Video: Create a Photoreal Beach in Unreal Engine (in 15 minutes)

And since I want to export an animated scene and ensure my camera stays locked in this position, I need to create a timeline, or a sequence as it's called in Unreal Engine.
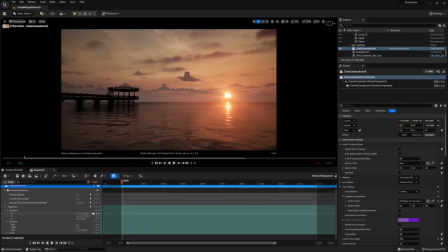Let's drag our camera inside and add keyframes to the position and rotation to ensure it's locked in place. And in case we move it, it'll automatically snap back. Don't forget to set your frame rate to 24 for that nice filmic look and set your preferred timeline duration.
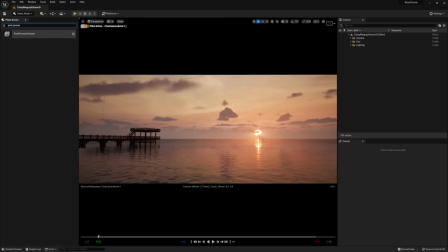And to finally lock in our look, I'll create a post-process volume from the place actors window, which you can use to control the overall look of your scene.
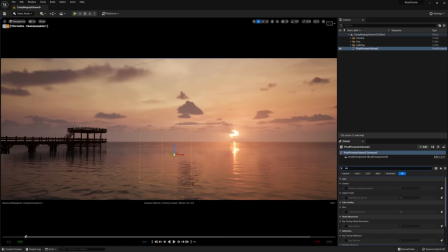Just be sure to look for unbound and check infinite extent.
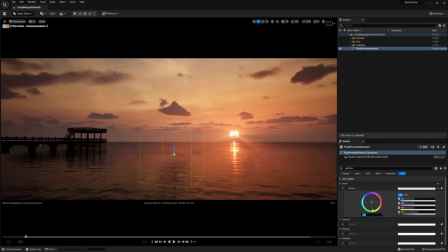Now I like to make subtle color shifts, gamma tweaks, add vignette and film grain, as well as control render settings,
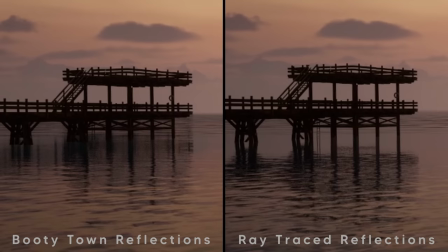like changing our reflection from lumen to raytraced, which is crucial for a scene like this.
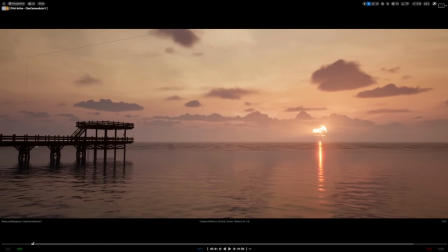Now I'd consider this about 80% complete. I'm generally happy with our lighting, camera, and composition, and we got here in no time at all. So let's move on to the next most important element, the crowd atop our deck.
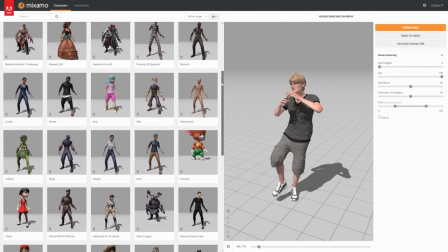Using Mixamo, a free animated character library by Adobe, I'm able to grab a handful of different characters performing different actions.
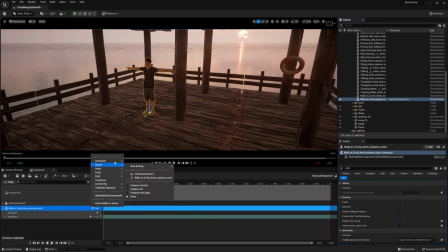By dragging the characters into the sequencer and selecting their animation, you can drag out their handles for an infinitely looping character.
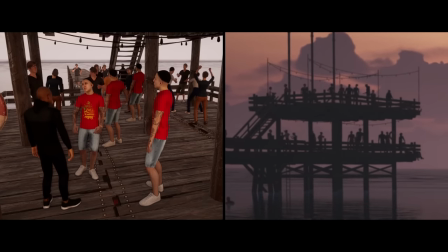And since we're dealing with silhouetted people from a distance, you'll never notice the duplicate stock characters that fill up this dock.
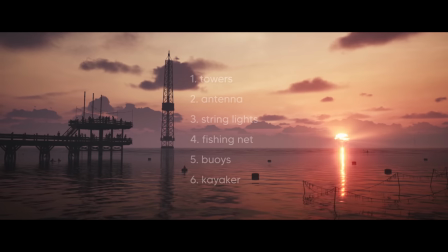Now for my favorite part, adding the custom details that will make this scene special, and specific to the time we all spent together in Silver Beach, Virginia. It's the story element that makes your art significant. So I'll break each added element down in order of importance to the piece, starting with this tower that was so unique to this location.
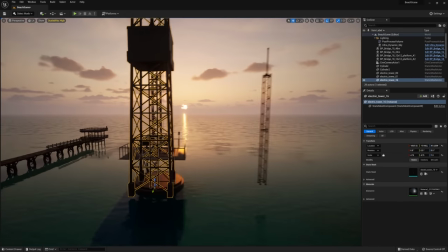So let's kitbash one from assets I found on cgtrader.com and get it out there.
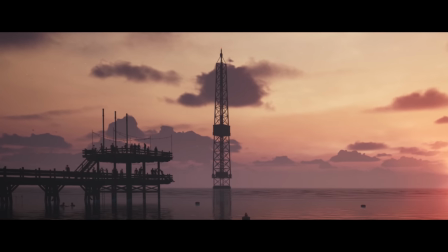I don't even need to texture it since it's only seen in silhouette. And to connect this tower to the rest of our scene, I'll add another one way off into the distance and a smaller antenna attached to our dock.
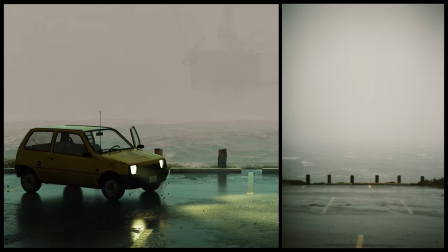It's what takes it from a recreation to an artistic interpretation. I did the same thing with both of these pieces of art referenced from my trips in Newfoundland, Canada.
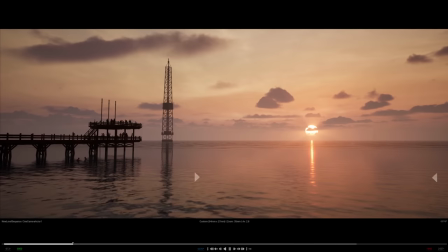But now the image looks empty on the right side,
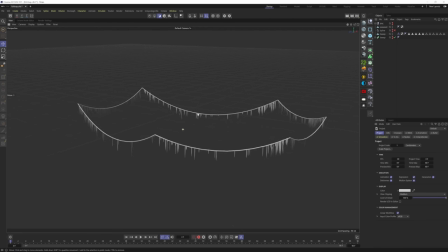so I made this old fishing net in Cinema 4D by locking off the vertices of a sweeped spline and enabling rope dynamics. From there, I made this low poly seaweed piece and cloned it across an identical spline a few feet higher with a cloner object and random effector.
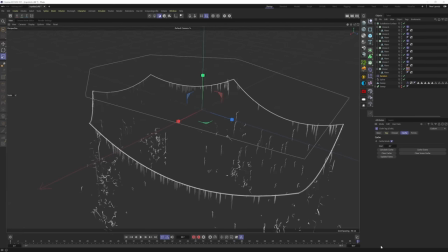I gave the seaweed a cloth tag and hit play. The dynamic rope catches some of the seaweed on its way down, giving us the perfect look.
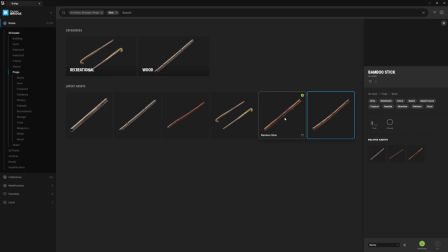Just add some bamboo supports from the Megascans library, which come free with Unreal 5, and we're starting to balance things out.
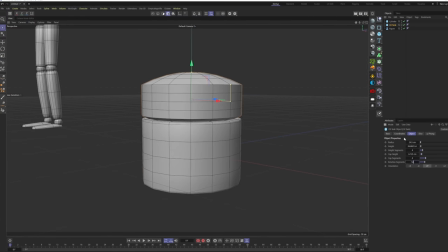Back in Cinema 4D, I'll quickly model a buoy, duplicate it across our midground,
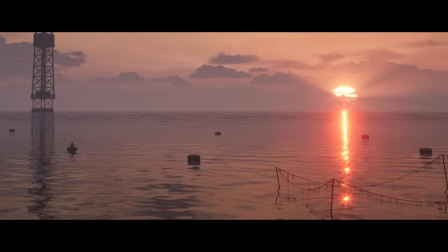and subtly animate them up and down in sequencer to fake that bobbing on the surface of the water look.
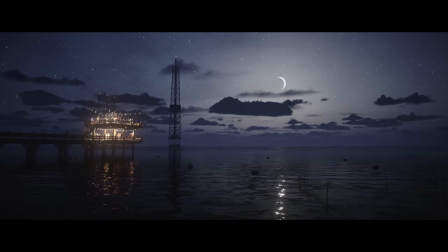Since I know I'll create a nighttime version of this scene, which I'll walk you through soon, I'll create some string lights to draw the eye to our dock.
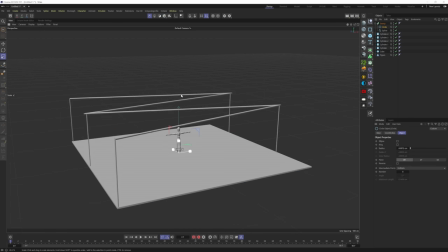In C4D, I'll use the same dynamic spline technique on a sweeped spline to set up our lights,
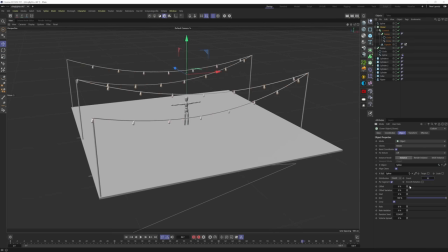model a basic bulb, and use a cloner set to object mode to duplicate it across our scene.
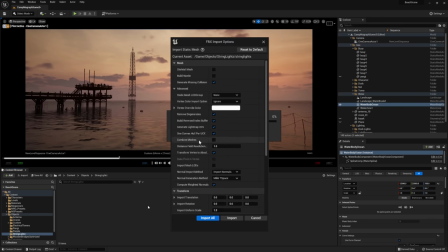I'll export an FBX and bring it back into Unreal, making sure to uncheck combine meshes. That way I can light up the bulbs only. And for the final touch, during our last sunset together at Camp MoGraph, we experienced this special moment.
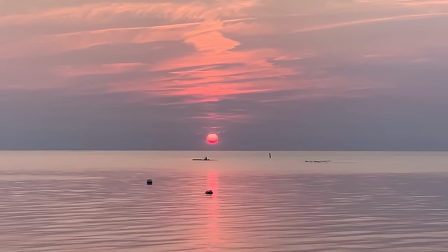The timing was perfect, and I had to add it in. So I modeled a low poly kayak in Cinema,
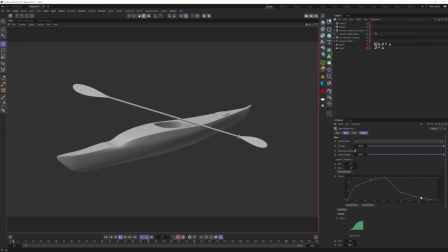animated the paddles with Grayscale Gorilla's signal plugin, which gives you full loopable control over any attribute.
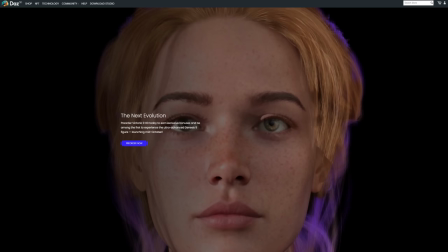And from there, I created a basic character in Daz 3D, a free character generator software, brought him into C4D,
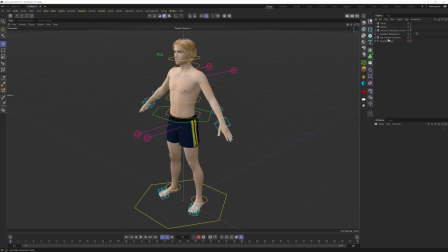auto-rigged him using Daz's importer, and animated his hands to match the paddles.
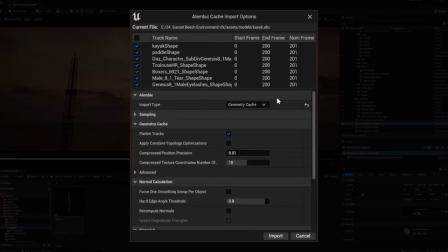I baked the single loop down to an Alembic file, brought it into Unreal as a geometry cache, and animated the loop across the horizon with Sequencer.